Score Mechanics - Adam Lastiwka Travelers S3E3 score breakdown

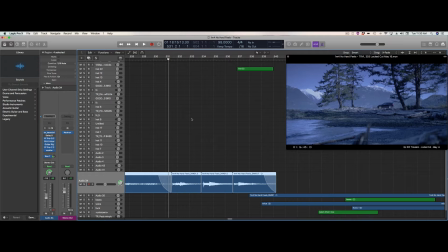246s
The intent with this guitar part is to get more in Mac's head than into anything else.
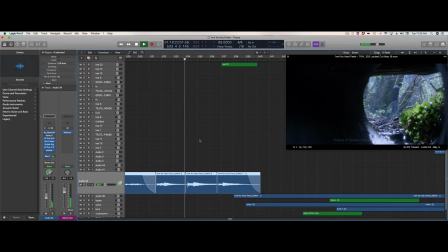255s
And this is what I would consider this electric guitar more of a sonic identifier.
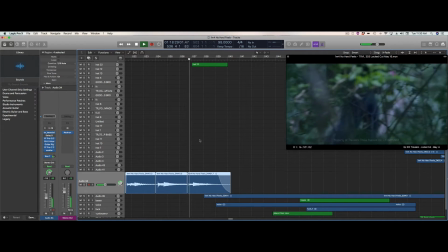263s
There is for sure a melody, but just that sound.
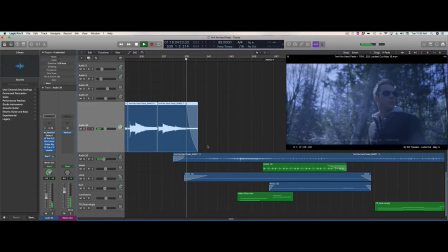267s
Because what I do here is I'm pushing an ebow into the pickup on the string,
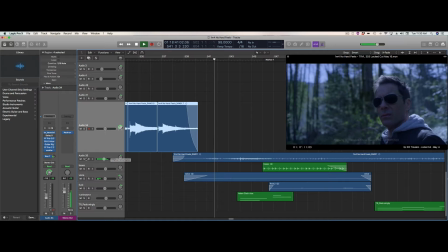275s
so it creates a lot of weird distorted tension. And I've timed it kind of with the gestures and movements in a way.
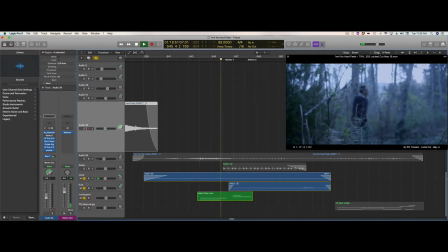289s
I also did a lot of vocals here. Just some really weird.
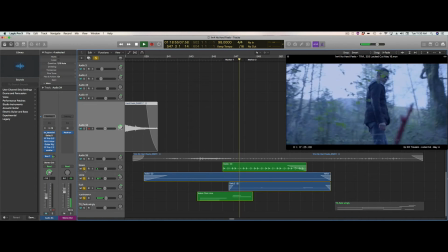296s
That's actually, if I'm
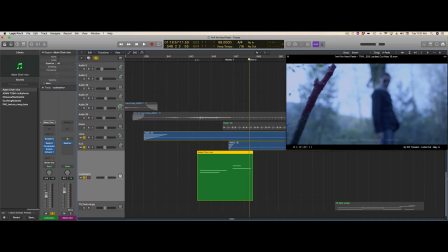302s
No, that's a choir sample I made of just layering myself
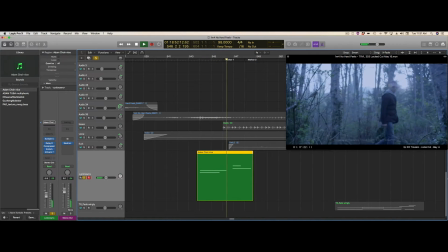310s
over and over and over, and it's has its own effect when you pitch it up and down.
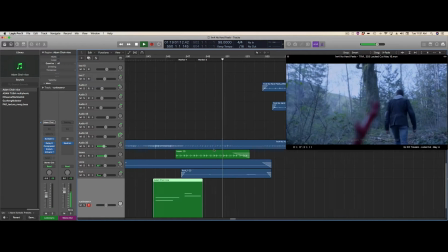321s
So just some bass retention.
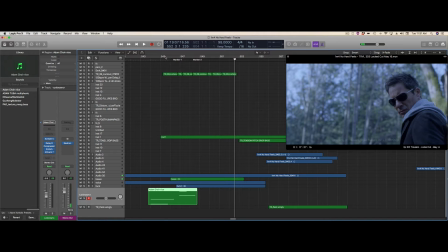327s
So there's a few elements in this scene. I'm just gonna play through it because there's some really cool elements that I'll draw attention
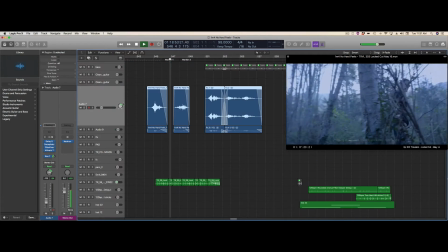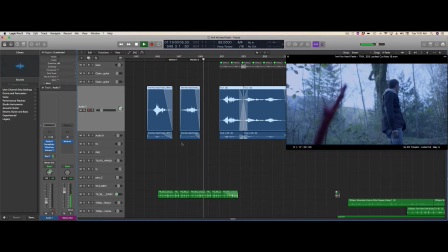342s
to. So slight stings, but not like huge stings.
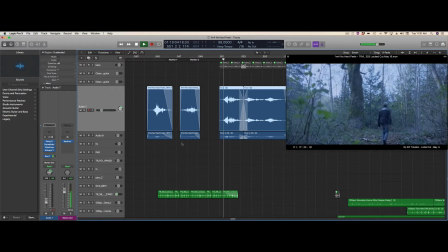348s
Just drawing attention to things.
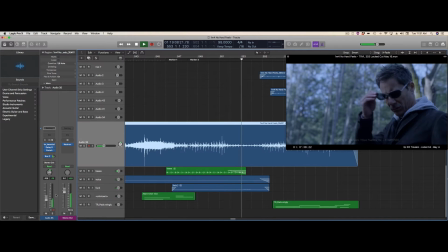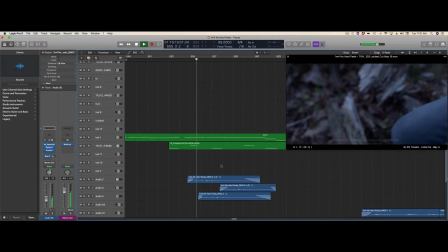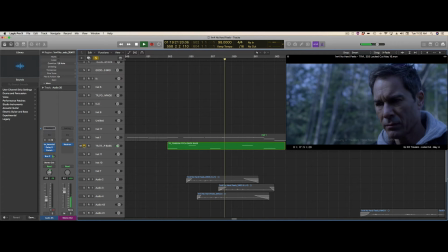362s
This became a very distinct theme. Just that dropping bass tension works really well.
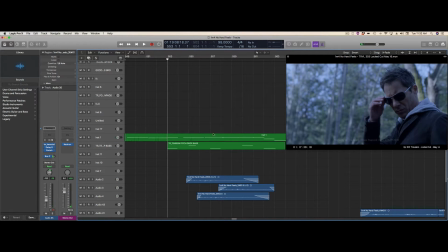369s
I mean, you could do a whole cue of just that and keep it tense. A couple more elements here that were cool.
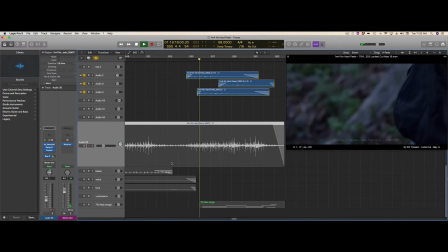375s
I did some weird breathing. Yeah, why not?
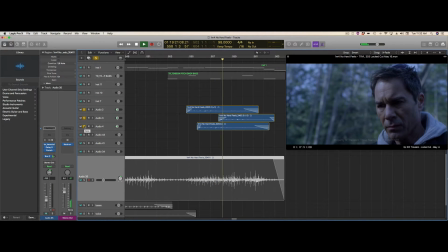380s
It just adds that kind of strange, organic, abstract, rhythmic.
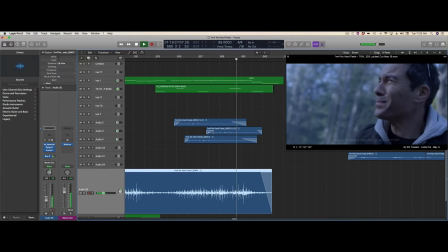388s
Weird.
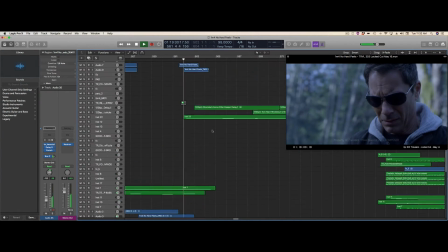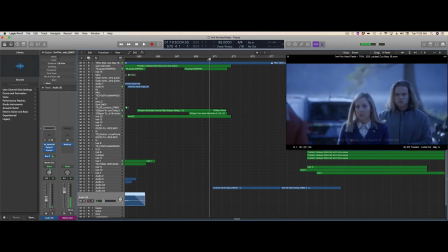395s
So there's just a little break there for the team.
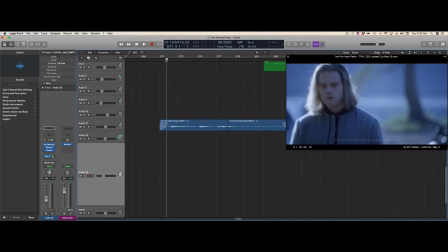399s
They do their thing, and then to kind of reinforce something similar is happening, so I'm using the
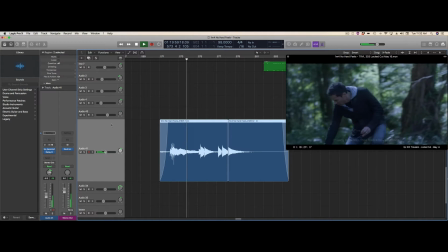406s
same kind of internalized in Mac's head electric guitar sound again. Not playing the same things, but just kind of letting us pull back again.
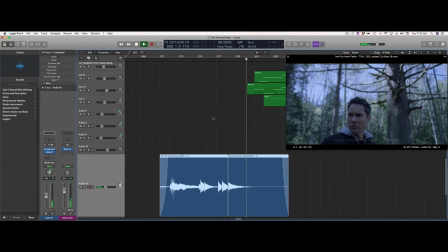420s
It's a little breath, I think, because it lets you build to this next moment.
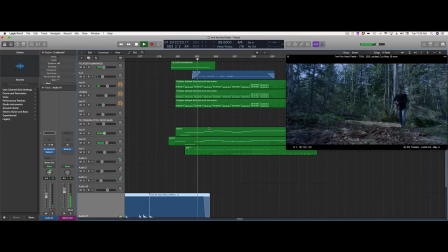428s
So this is kind of a recapitulation of the Mac theme in a different key.
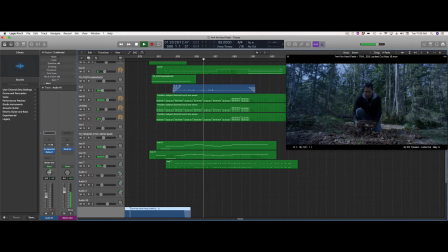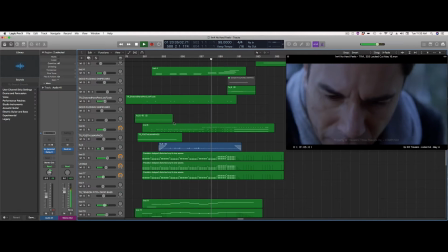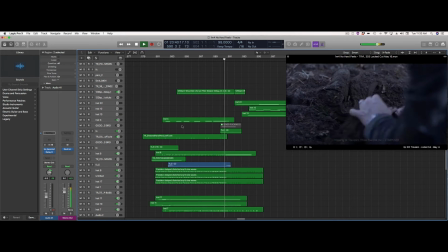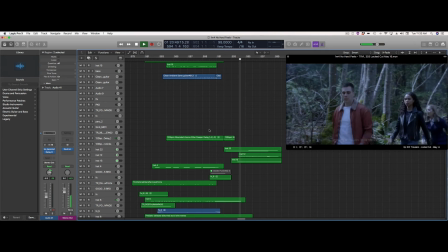458s Boss, stop.
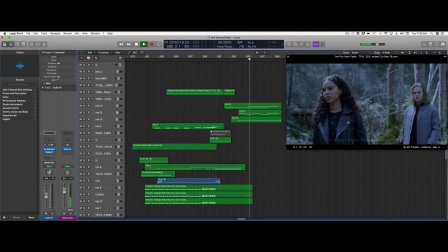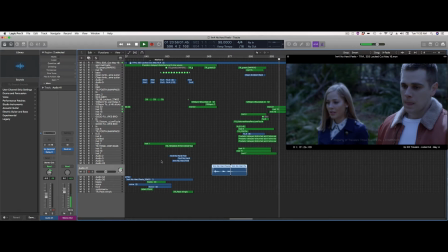464s I can explain.
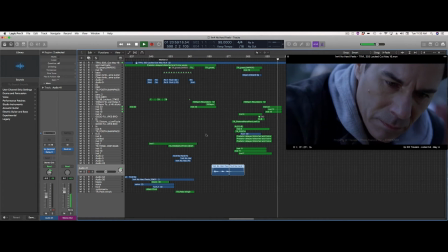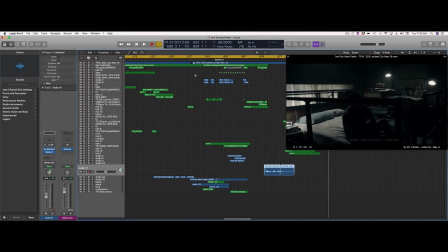471s
So the overall idea with this scene was to kind of be like the denouement of part one. So there's 3 distinct timelines that are occurring in. Well, I viewed this episode 303 as 3 distinct timelines.
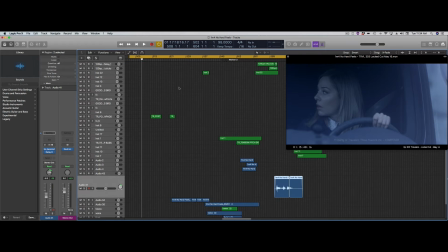485s
So we have,
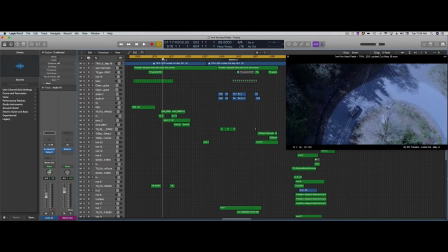488s
the future Mac, like how can I explain this?
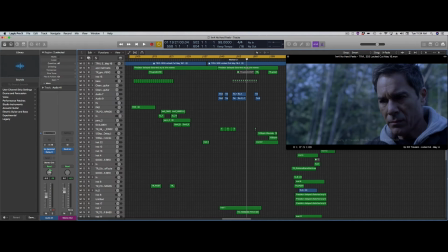495s
There's this is like, him trying to figure out when he's kind of got the amnesia.
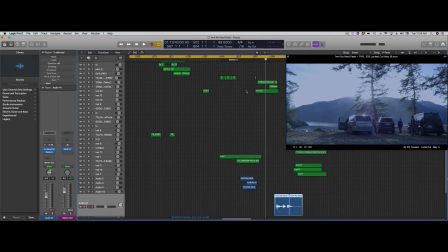501s
There's the preceding themes with Alexander, and then there's him and his realization of,
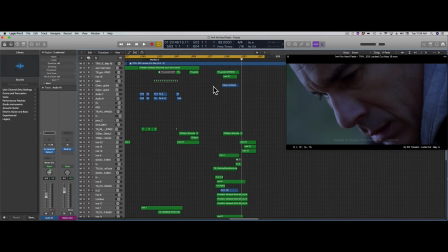508s
it was a pretty dark episode, and I'll explain those cues later on.
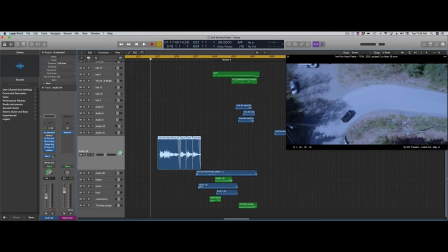514s
So the things that kind of weave through the whole episode are this electric guitar sound that we come back with.
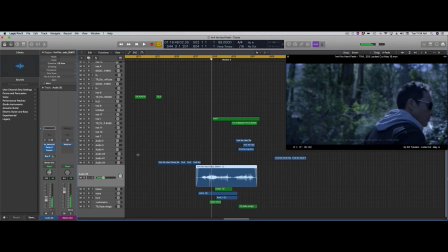524s
That as sort of a sonic identifier. We also have this, for Alexander, I did want to do something a little bit more Eastern European.
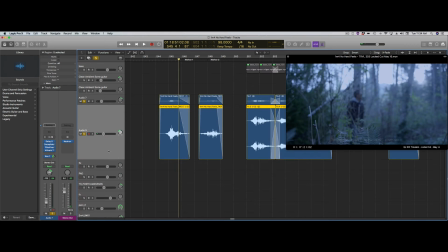533s
So that's a single cello part that's split into octaves, one shifting down and one shifting up.
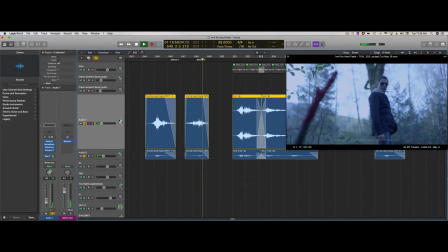538s
So it has this tense, weird kind of, I've put some different effects on it.
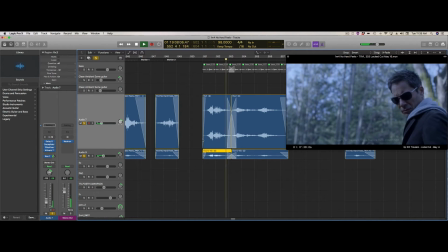547s
Oof, shouldn't let that get through.
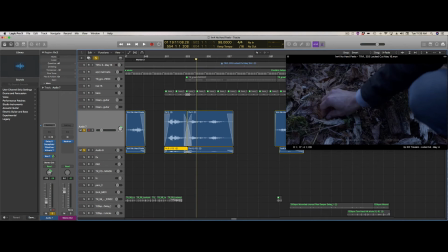559s
So it's just a bit of the Alexander theme, not a huge hint at it because we haven't really revealed what it is.
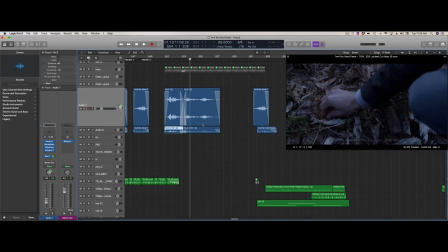565s
The idea is that we're kind of building up, so this kid is seemingly some kind of monster,
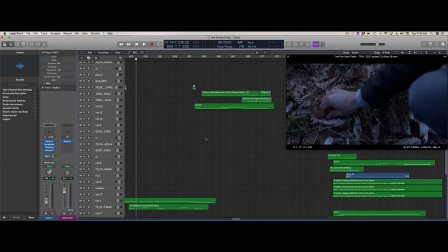571s
and that's what we want to build up to, essentially.
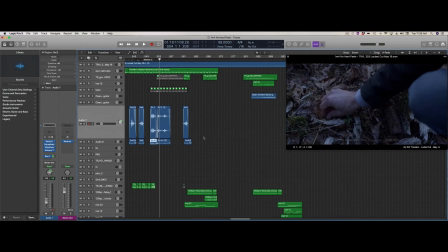575s
So that's just some of the elements from, some of the mechanics that go into a cue. Like, scoring isn't just writing a piece of music and putting it onto. You can see all the distinct sections and the shifts in key and pace and
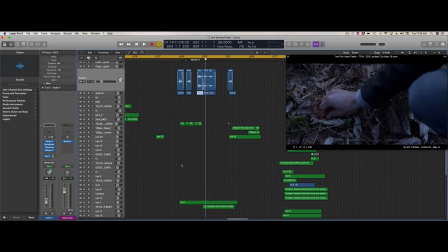592s
tempo and the instrumentation that goes into it to make it unique and different. You need to become sort of the subliminal narration of a show or a film or whatever it is,
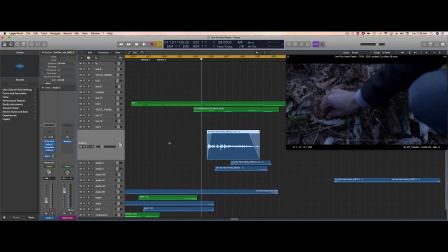606s
and you need to be that voice that kind of guides things along and complements, but doesn't overwhelm unless it's supposed to. Like when you're supposed to stand up, you want to stand up, and when you should be sitting down, you just sit down.
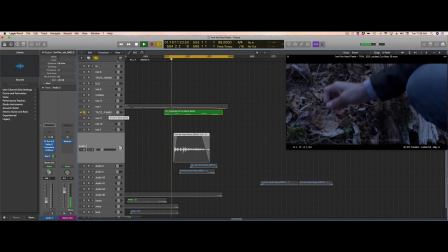623s
So elements like this that are absolutely just
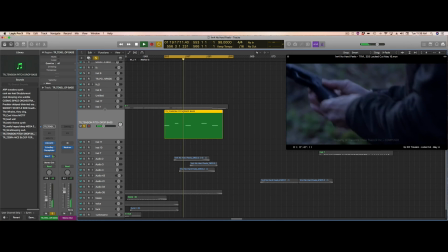628s
basic, but they have a sonority and a character to them because of the sound, and they're distinct.
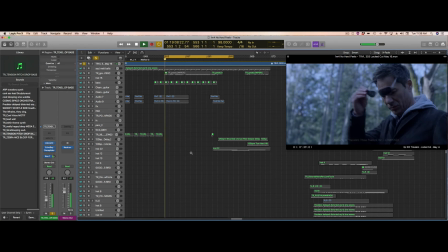633s
Like if we just watch that scene through with just the bass, it's like, okay,
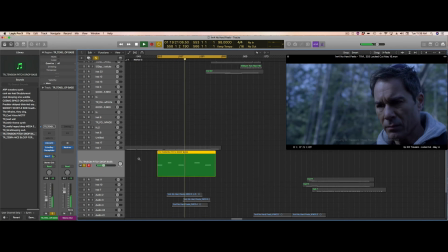645s
it's saying something different by just being that element, but you can see that single element to picture really, really works
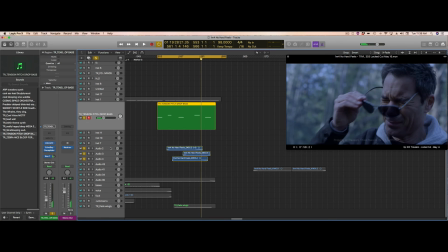655s
on its own for creating something that's super tense, but something that simple could kind of draw too much attention to itself by being that simple.
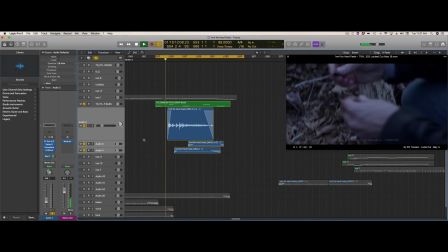663s
So if you just try it with this ridiculously weird breathing effect I have,
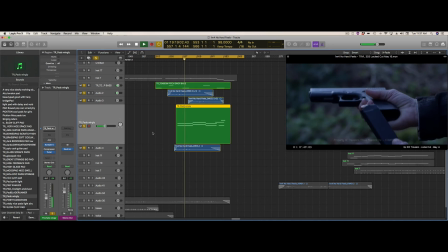671s
and then some pad elements,
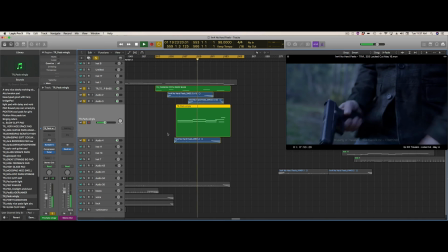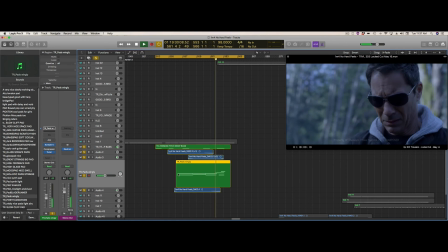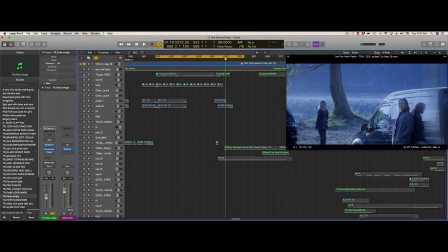687s
so you have to approach it so everything, like I said, everything is provoked.
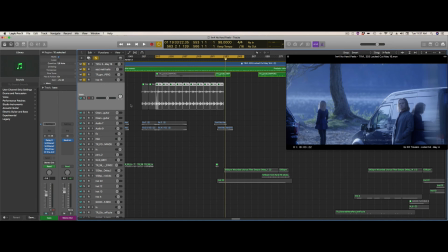693s
There's a reason for every shift. There's a reason that you're bringing elements in. There's a reason you're pulling things out,
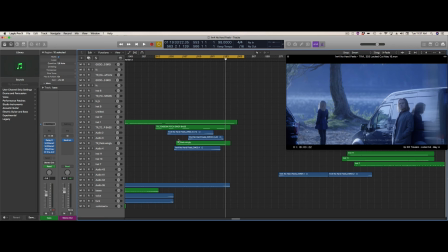700s
because the absence of something once you've presented it is incredibly powerful when you create the space for it.
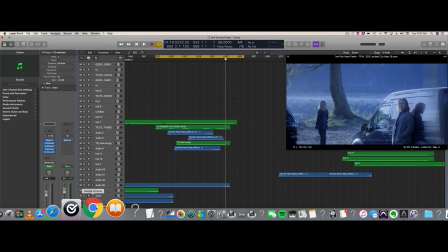708s
I think there's a
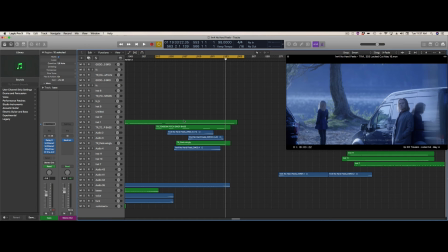710s
Japanese word called ma that they use that is kind of the intentionally composed silence, and that
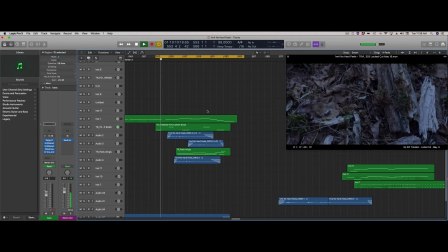720s
can just be a massive element of scoring, where the breaths are.